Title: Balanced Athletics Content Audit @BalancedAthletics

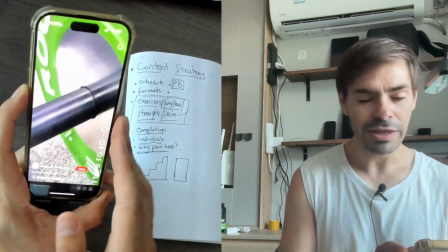(44:58)
do more. This is like a more cinematic close-up thing.
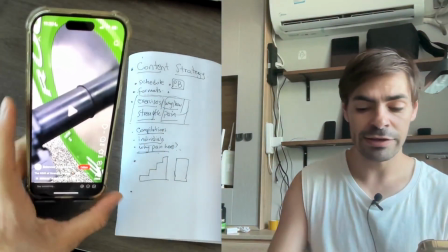(45:04)
I would say, again, this would be here a little bit with the personal branding.
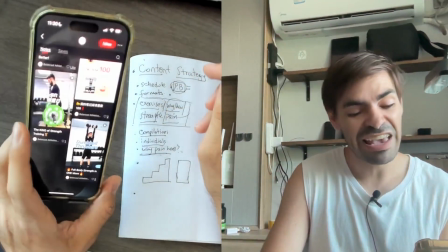(45:11)
What do you want? You want music in your videos? I advise against music 90% of the time.
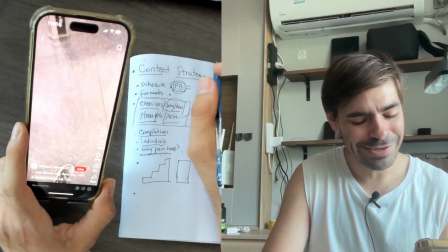(45:22)
Day in the life, we got some POV shots. Arriving, getting dressed, doing some tea braces.
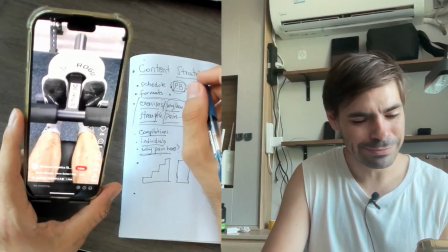(45:30)
Pretty cool. Some pretty good.
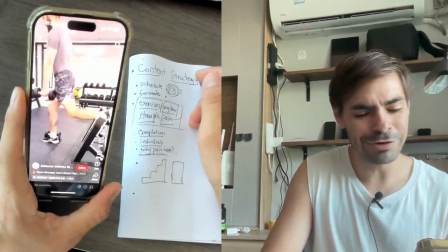(45:36)
So in here, I don't hate the music in here because you're showing a lot of stuff.
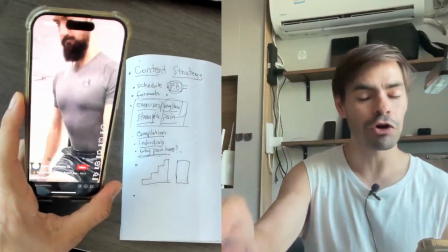(45:41)
You're showing a story in here. So
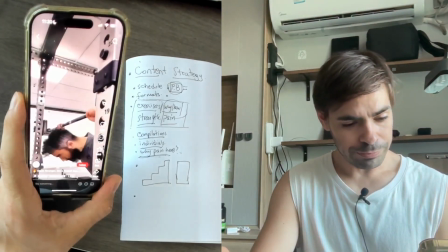(45:46)
a voiceover would be more powerful, but the music is just as powerful.
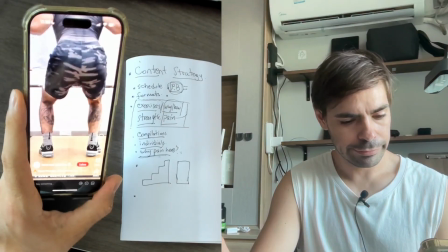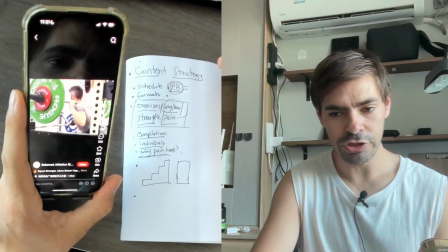(45:58)
I would say the music is just as powerful here. Great job, great job. I see your first posts were better.
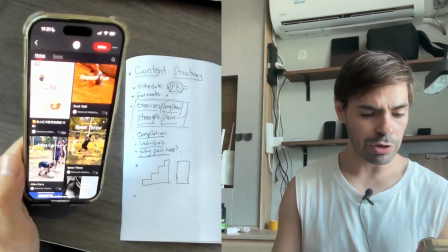(46:06)
Maybe you had somebody helping you there more with your stuff.
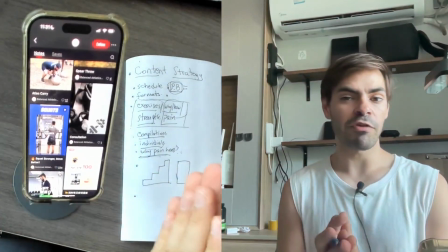(46:10)
I think this type of format, for example, if you do this type of format repeatedly 2-3 times a week,
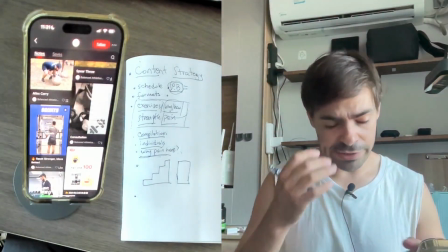(46:18)
or here's everything I did on a week for my exercise, and you go through your workout routines.
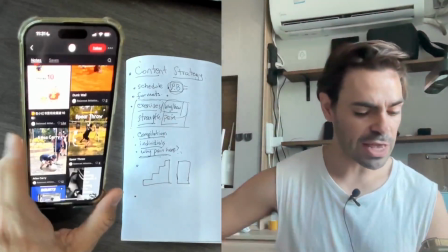(46:25)
I did 3 sets of bench press on the first day, and blah blah.
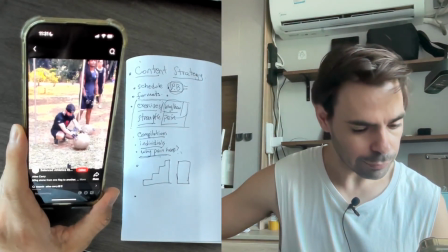(46:31)
Why you're doing those things, narrating it. Spartan race in here, or strongman.
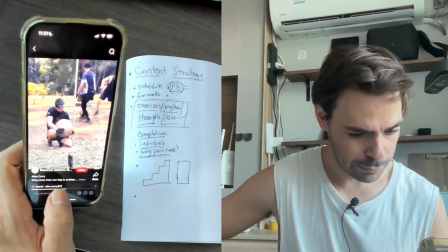(46:38)
I don't know which one it is. Yeah, the Spartan race.
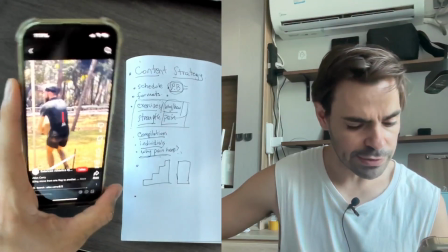(46:42)
This is great. We got the ambience right here. See, this post has more engagement here.
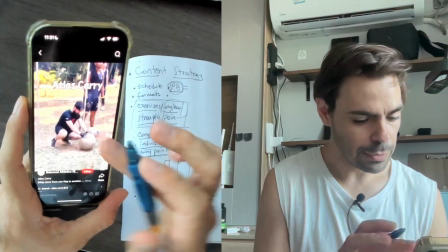(46:49)
We got 12 likes. This is not just because you're carrying a 50 kg stone.
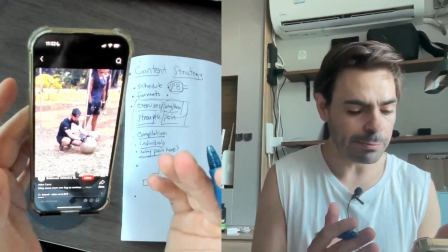(46:57)
This is because it's a way more pleasing to watch.
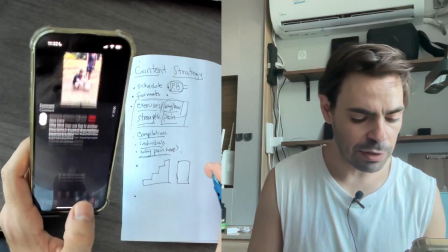(47:02)
And the no music makes it real, which is what you're selling.
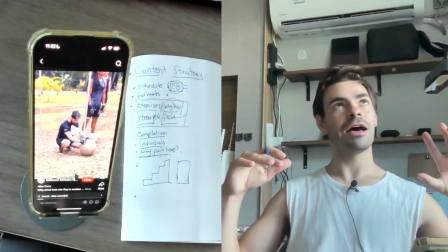(47:07)
You're selling real stuff. Again, all I'm saying with the music and stuff is just how to make things more consistent,
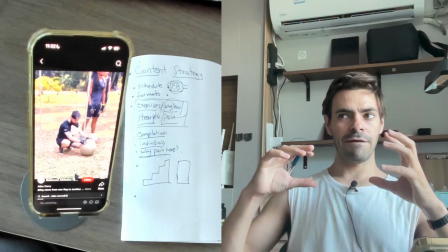(47:16)
more cohesive, more easy to align.
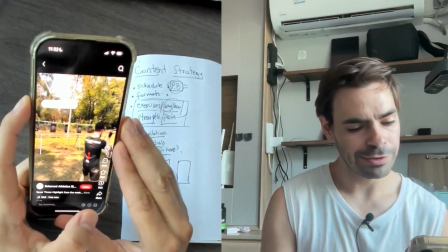(47:19)
And it sounds like I have a lot of things against music, and I do.
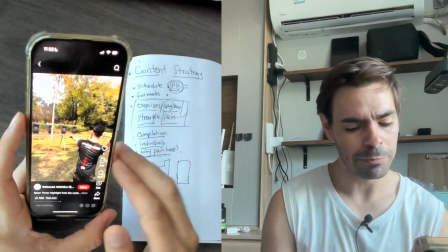(47:27)
This would perform better without music, for example.
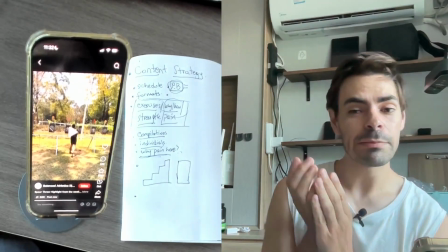(47:32)
See, what music does a lot of the times, if it's in a movie, it helps you feel what other people are feeling.
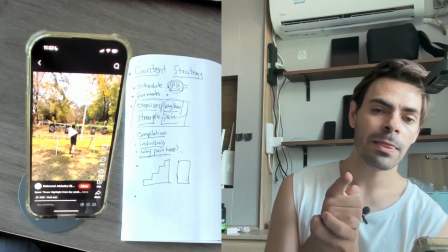(47:40)
But in many ways, in that case, the movie is telling you how you should feel.
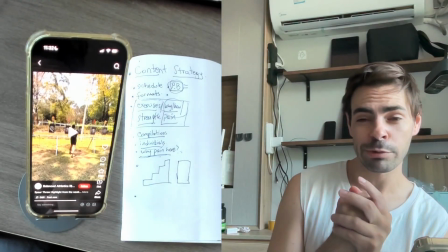(47:45)
The problem with the movie is that you've been investing on the movie for half an hour, 20 minutes already, maybe 40 minutes.
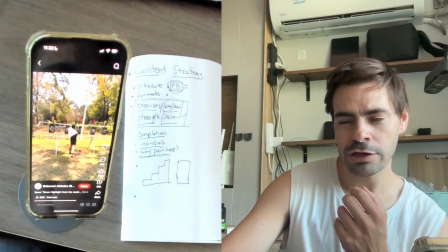(47:53)
Now they're giving you some music. Now they're telling you like, hey, be prepared. Something's gonna happen here.
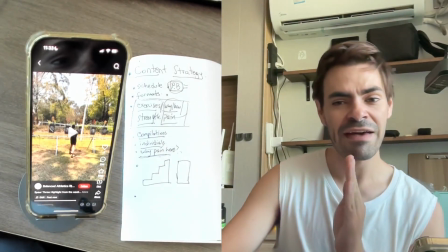(47:59)
The thing with social media, you don't have that time, especially on short form content.
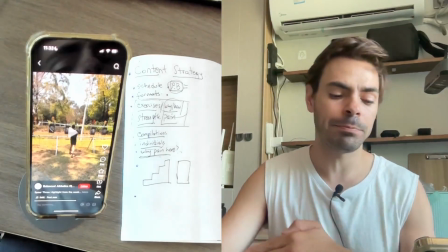(48:05)
You don't have that time to get, to tell me how I should feel about this.
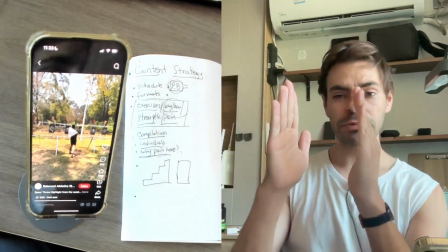(48:12)
So if you're giving me some context, which is here, nature,
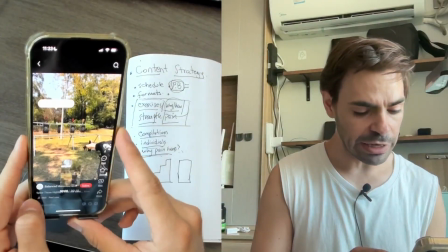(48:17)
Spartan, throwing a dagger into a target, launch that fucker.
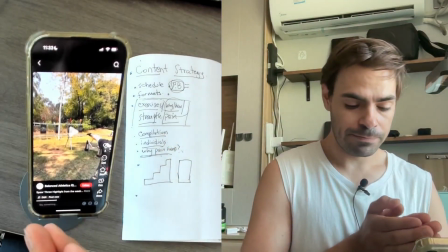(48:29)
I want to be on that moment. How can I be on that moment with you?
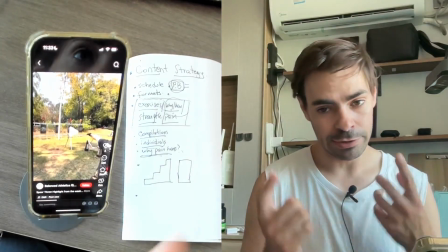(48:35)
Give me that moment as raw as it is, which means no music. My opinion on it.
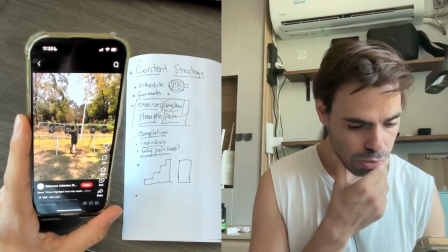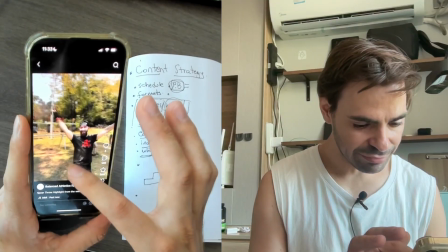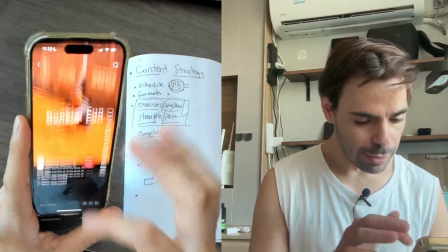(48:53)
Yeah.
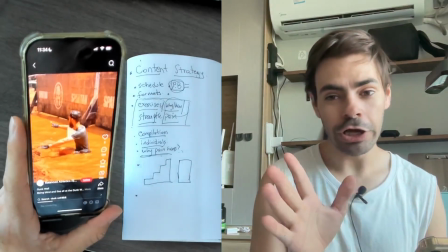(48:57)
You can call it a coincidence,
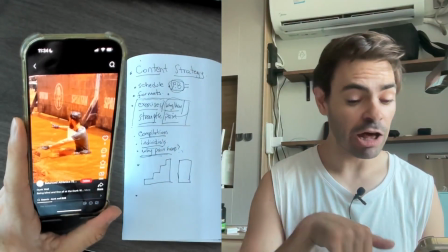(49:00)
but you can see how the one post that had most engagement out of all of this is the one with the rock, and that one had no music.